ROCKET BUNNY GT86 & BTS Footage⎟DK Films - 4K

Hi there and welcome back to another video. Today I will show you some behind the scenes footage from a shoot I did at NY Cars. You can check out their Instagram down here. So basically this idea I thought about for quite a while but never actually done it, so this is completely new for me. But yeah, I will walk you through the process of how I normally would film cars and how I operate during these video shoots.
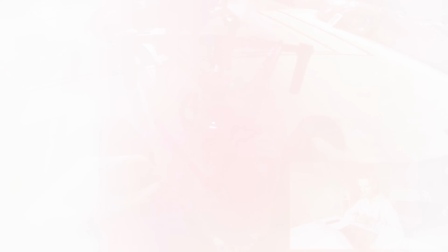0:39 So yeah, let's get into it. Okay, so when I first arrive at a shoot,
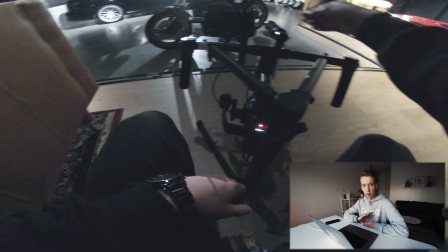0:46 I usually check the surroundings and the location that I'm at
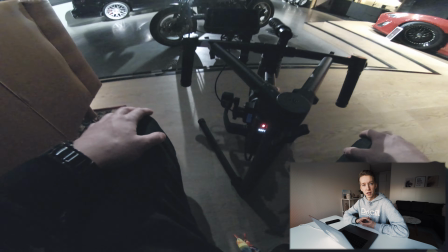0:51 and try to visualize how I want to shoot certain things.
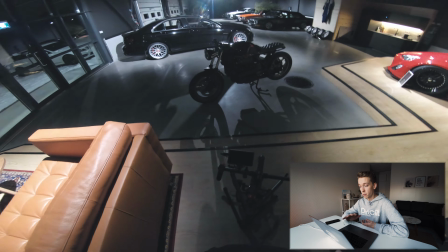0:57 And this is basically what I've done at this point,
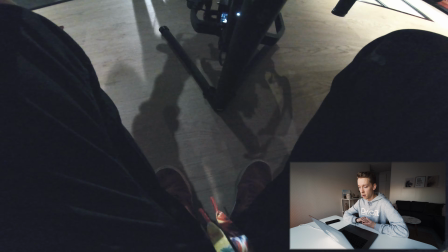1:01 and I've also rigged up the camera and make sure all my gear are good to go.
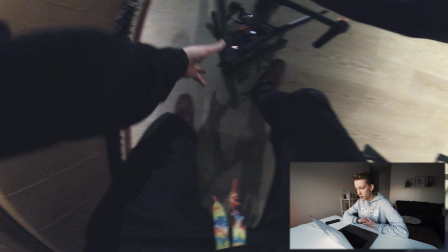1:08 It looks like I'm getting ready to start filming.
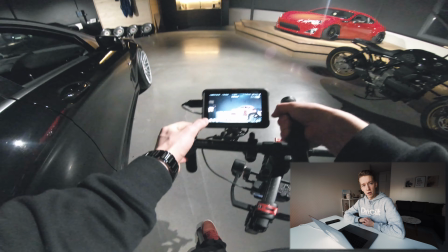1:12 Okay, so when I start filming the car or cars,
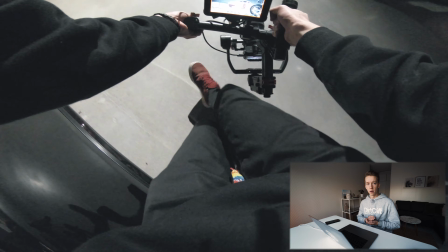1:20 I usually don't have a planned order that I want to follow.
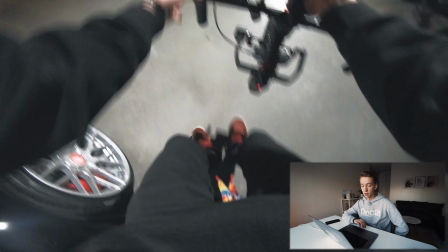1:28 I just get right into it and start shooting.
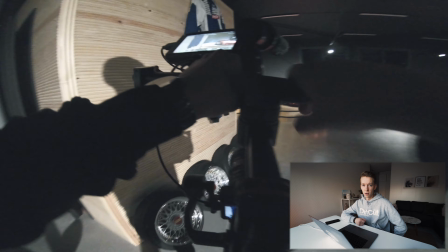1:31 I usually try to get like 2 or 4 shots from each angle that I film.
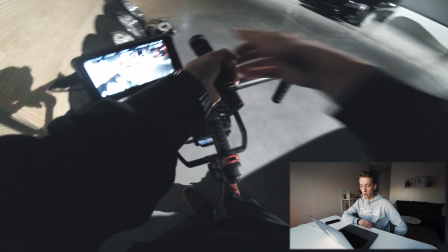1:37 That is because if I mess up a shot, then I know I have backup footage to replace the bad ones with.
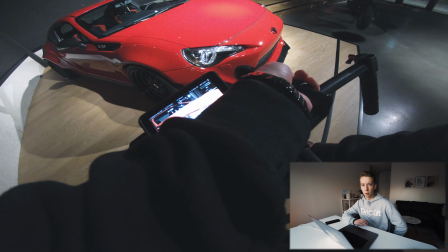1:45 Okay, so when it comes to scenes that require more detail, close-up shots as you can see here,
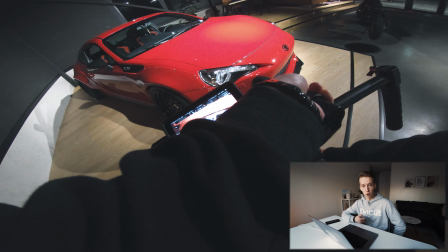1:53 I usually want to make sure that I get at least 4 tries or shots of that specific scene,
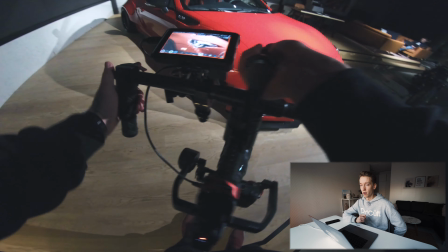2:01 just because detailed shots require more focus and a lot harder.
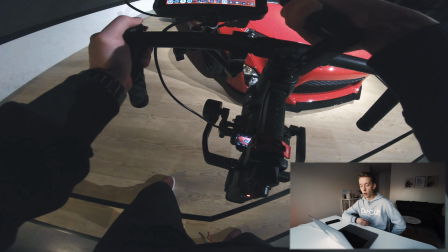2:07 And I try to get both panning and tilt shots
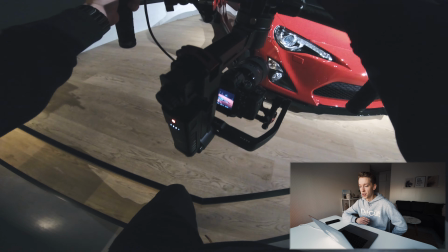2:12 because you don't want to have all the shots in the same type of motion, so to say.
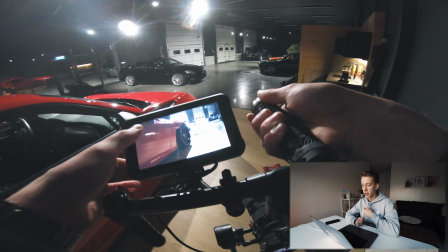2:23 So every now and then I make sure to replay the footage that I've shot,
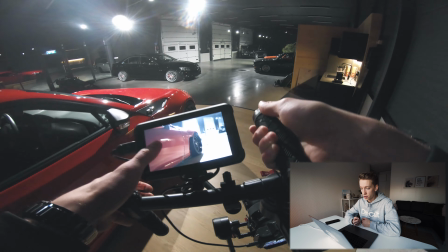2:29 just to make sure that everything is in focus and that the shot looks great.
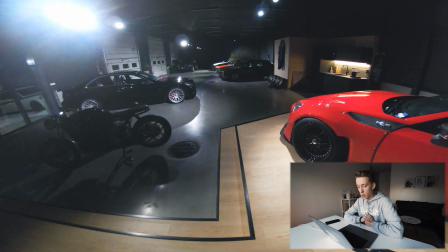2:39 Yes, so about the gear that I use,
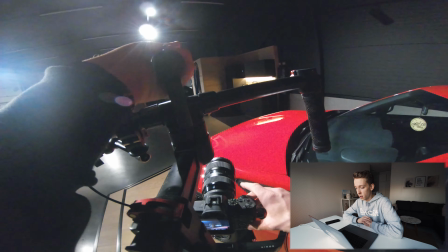2:44 the lens is a 24-35 in this case. It's a Sigma Art.
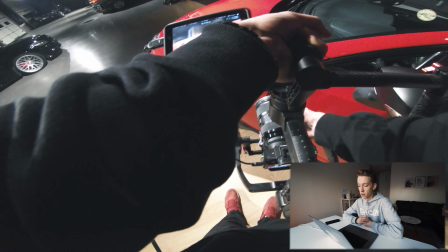2:51 In my opinion, it is a really good lens for close-ups or detailed shots
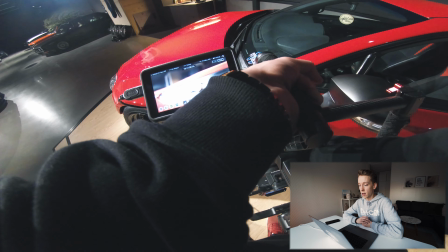2:57 because it's so sharp and it picks up every detail really good.
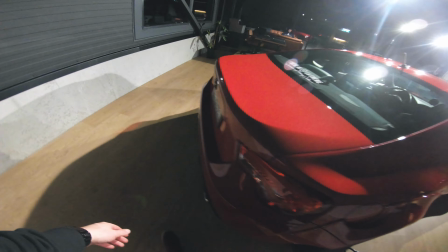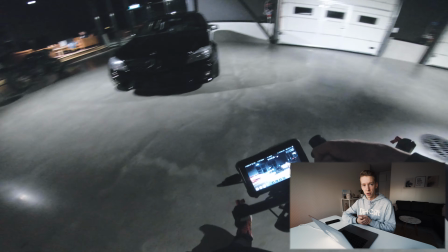3:08 Okay, so basically at this point I'm just moving around at the location and
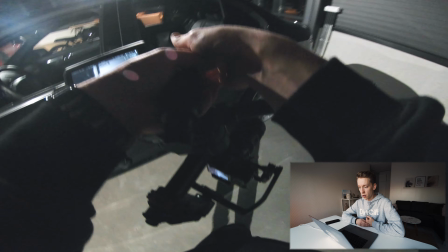3:13 trying out different angles to see what works and what doesn't.
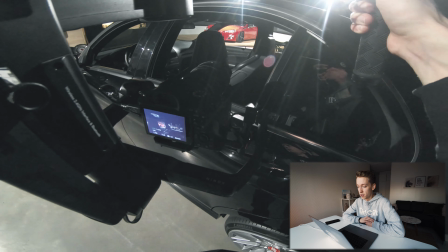3:20 I think this is a really cool shot with the
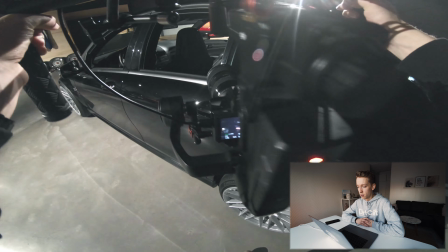3:25 GT86 in the background and filming through the black car.
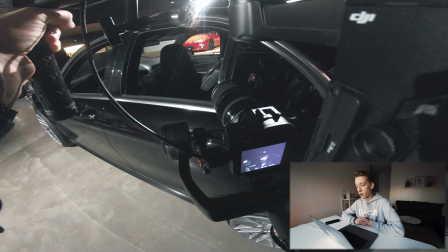3:30 It gives a really cool contrast of the shot.
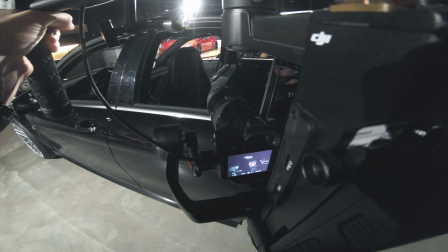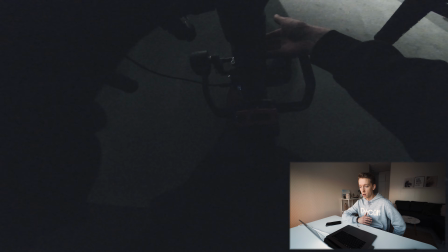3:40 So at this point I'm getting done with the video shoot. I think this clip is one of the final clips that I got,
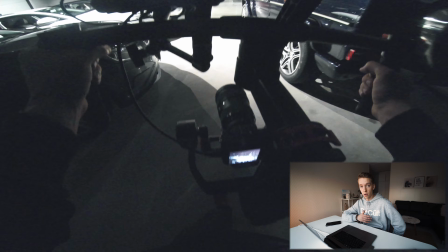3:47 and this is a clip where I walk across the dealership and heading towards the red GT86.
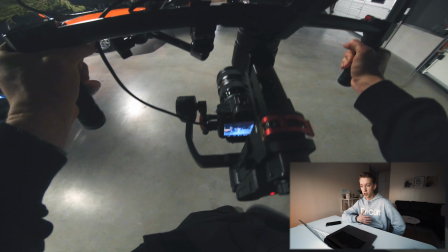3:56 The clip in general is quite dark,
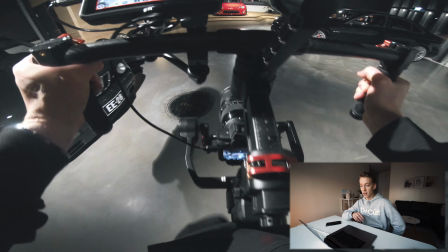3:59 but the lighting aimed towards the GT86 make the clip look really good, I think.